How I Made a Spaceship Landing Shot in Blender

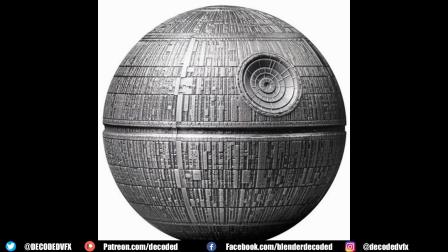Actually animating the ship was really easy I just parented everything to an empty and I keyframed its location and rotation and to make the animation a
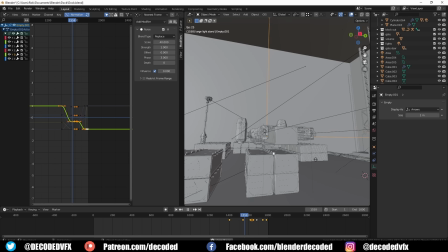little bit less boring I open up the curve editor and I used a noise modifier on the y-axis of the ship's rotation that just added a little bit of nice secondary motion as the ship moves around made everything look a little bit less robotic now obviously I wanted the movements to be more precise as
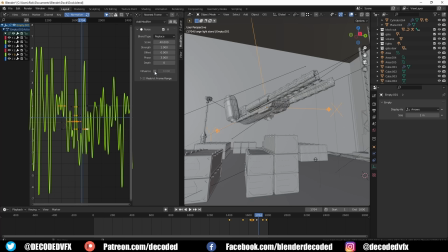the ship actually places down the cargo container you would think that you could do that just by animating this little influence control but nope for some reason that isn't an option you can't actually do anything but toggle it on and off so what I had to do was I just made the noise
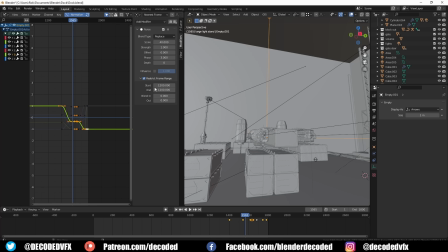end a certain keyframe and then I just copied the whole noise modifier and I made it start up again later on. Now finally to create the smoke I just opened up a whole new blend file and I copied and pasted in the ship and everything that's around the ship.
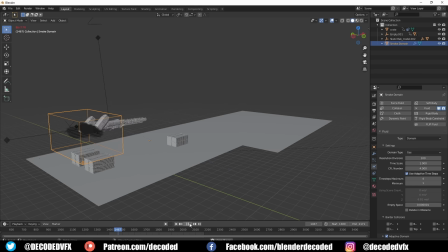I made the ship and the ground elements fluid effectors which means that smoke would bounce off them instead of going through them. Then I placed a few fluid emitters just underneath the engines and I parented those to the ship so they would copy the movement.
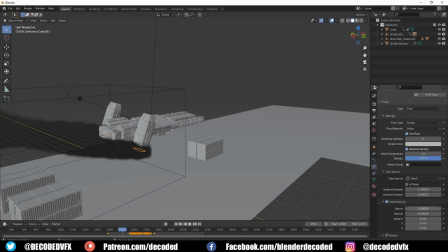If you select one of the emitter meshes you can control how much velocity the smoke inherits from the emitter so if you set
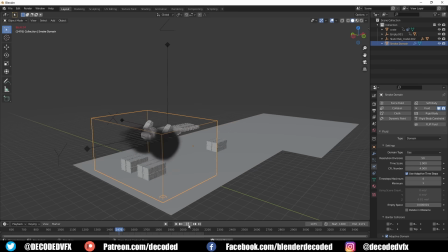that to a value of say 1 the smoke will continue forward after the ship stops due to momentum like it realistically would. You can also increase the normal emission value to make the smoke shoot out faster and further from the emitter.
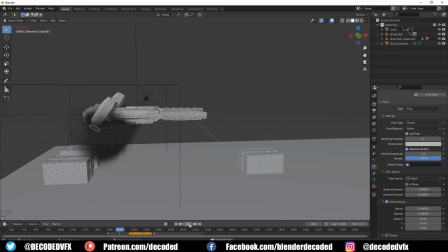Now once I was happy with all the settings for that I baked out the fluid and I copied it into my main file.
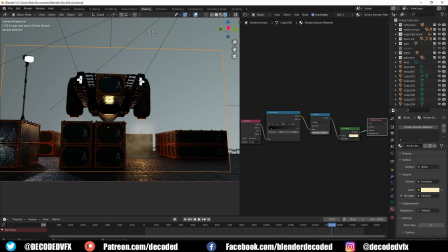Into the smokes material settings I just added an attribute node and I typed in density so I could get the density information for the
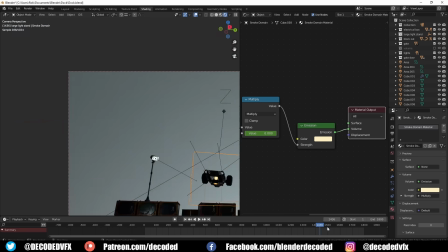volume and I plugged that into a color ramp and I used that to control the thickness of the smoke based on the actual density that was emitted.
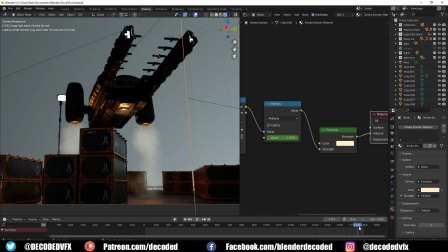Originally I had this plugged straight into an emission shader now that does render out faster but it doesn't look quite
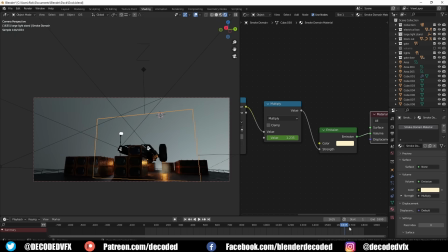as good because you don't get volumatic shadows so in the end I just swapped out that material for a volume shader.
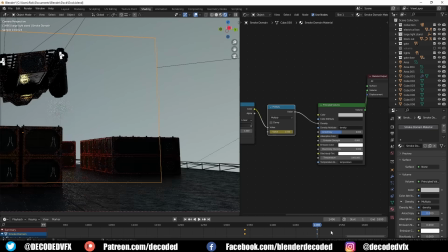After the rendering was done it was time for a little bit of colour grading and post work. Now I tried to keep this pretty simple I just shifted the tones a little bit towards the green and the blue palette.
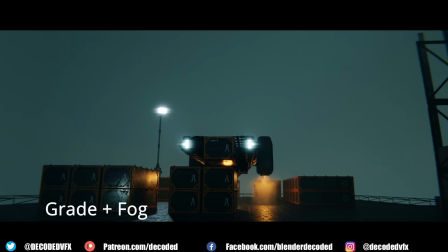I added a little bit of extra fog using a mist pass and I also added in some glare and some film grain.
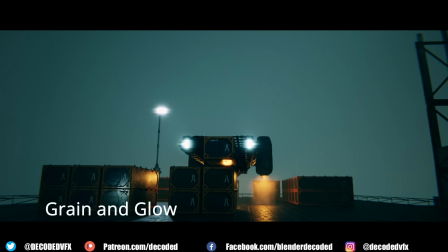I've really enjoyed using this laptop for my last few videos when it comes to the grading and compositing stuff because that has this beautiful 4k screen and it's got really accurate colors. It uses Adobe RGB color gamut which means that it can produce more colors than a typical sRGB display.
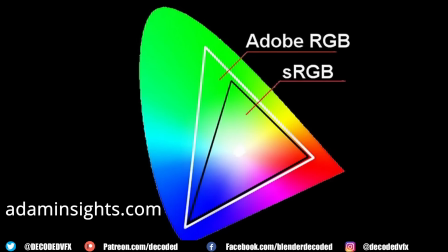Now if you imagine this triangle represents every possible color that can be viewed with the human eyes, the smaller triangle represents what a normal sRGB screen can show and the larger triangle shows you the Adobe RGB color gamut.
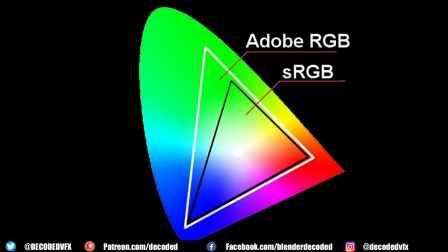So as you can see you're getting access to a lot more colors than you would typically get on a regular screen.
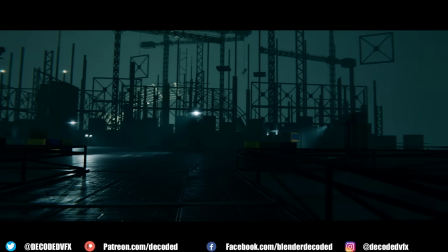Now once that final grade was done, the animation looked like the one you saw at the start of this video.
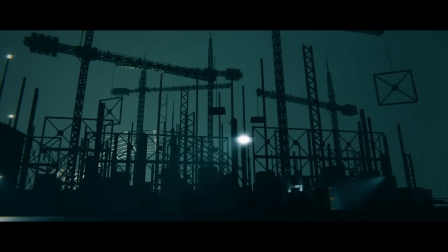I really hope you found this one useful. Hit the like and subscribe button if you did. Don't forget to check out the link in the description to find out more about ConceptD devices.